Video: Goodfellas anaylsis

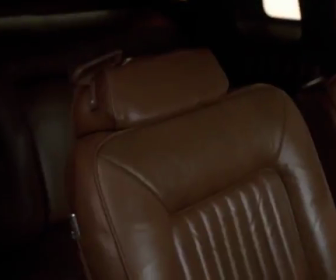Looking at the meaning of cinematography, as we have the crazed motion of the camera work and the fast editing between the close-ups and long shots within this scene, then comparing it to the scenes before at the beginning of the film,
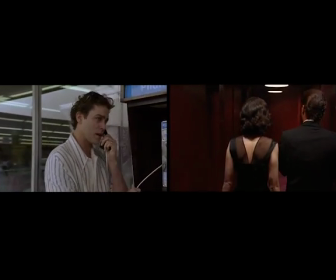it is the complete opposite, with only having one shot taking place at a medium distance in one nice smooth cut.
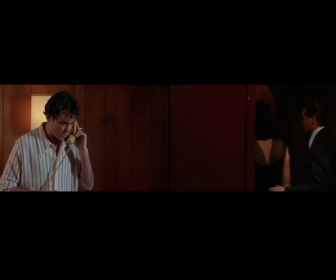These technical aspects puts us in the shoes of the characters as we marvel with the pleasures of being a gangster.
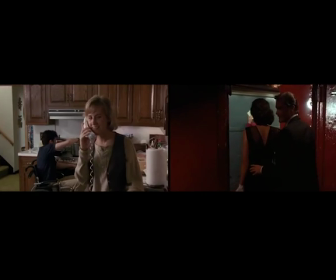It's then later as we experience Henry's paranoia that we see the reality of the crime life and how the fantasy and glamour dies.
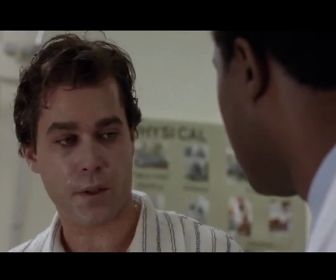Supporting this is the costume design in the mise-en-scène, as most characters look withered away from drug use, are shiny, sweaty and rough through the messy hair and loose clothes.
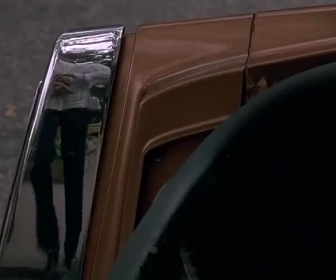With this, the characters are getting greyer hair and older looking faces, building to this idea that the fantasy is dead and Henry wants it back so much, risking whatever he has left.
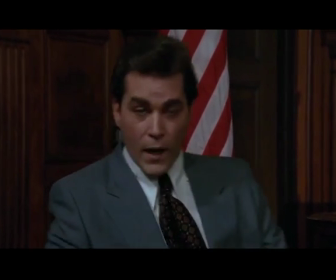The final narrative tool used in Goodfellas is a narration that turns into a fourth wall break. Henry Hill gets up from the stand and walks down the courtroom.
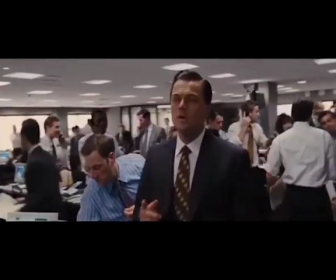In The Wolf of Wall Street, we have the narration that turns into a fourth wall break as well.
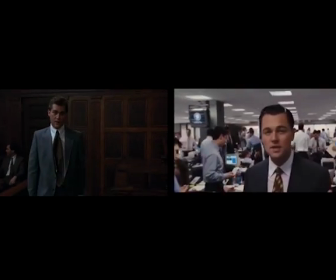Although the two scenes are different times in the characters' lives, they serve the same narrative purpose, especially in the way they are directed.
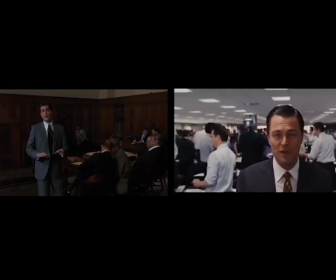At the beginning, this surprises us, as they are both in busy situations surrounded by people, then they guide the camera,
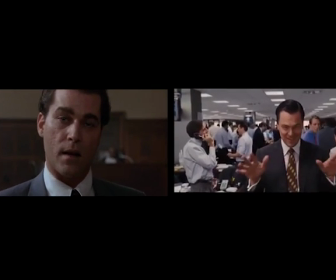talking straight to the audience about the details of their lives as criminals, as if they were selling the life straight to the audience.
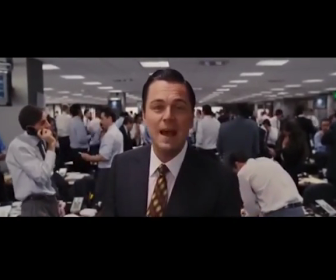Furthermore, the two scenes may end on different tones, but they are both as is equally as condescending to the audience. In Goodfellas, Henry turns his back to the courthouse and the mob life and faces the audience, turning his back on the thug life and descending into the realm of an average person.
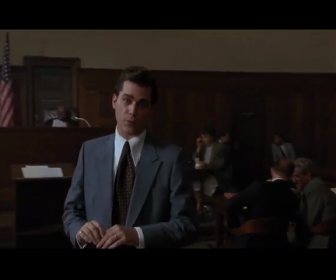Through the narrative forms of this penultimate scene, the audience is indirectly told that their life sucks and that to Henry Hill, being a criminal was better.
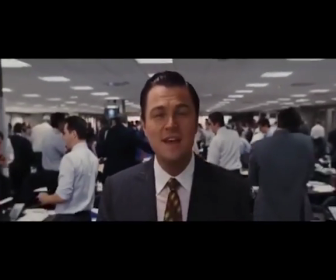In The Wolf of Wall Street, Jordan tries to explain an IPO, but he gives up, telling us plainly that he makes a lot of money and it's incredibly illegal.
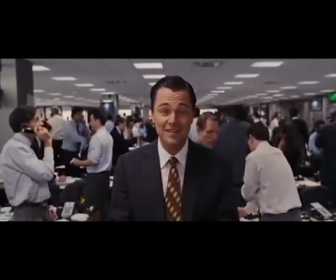In both films, Scorsese uses narration to make the criminal life appealing to the audience and then criticise us about wanting to be part of it,
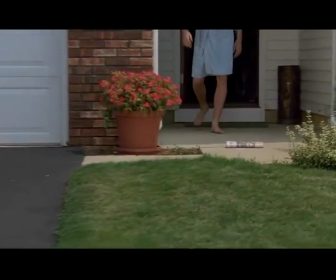shutting us down, reminding us that we are average Joes and these criminals are above us. Goodfellas ends with Henry Hill being an average person, and that is his life punishment.
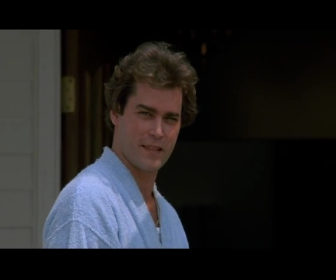Get to live the rest of my life like a schnook.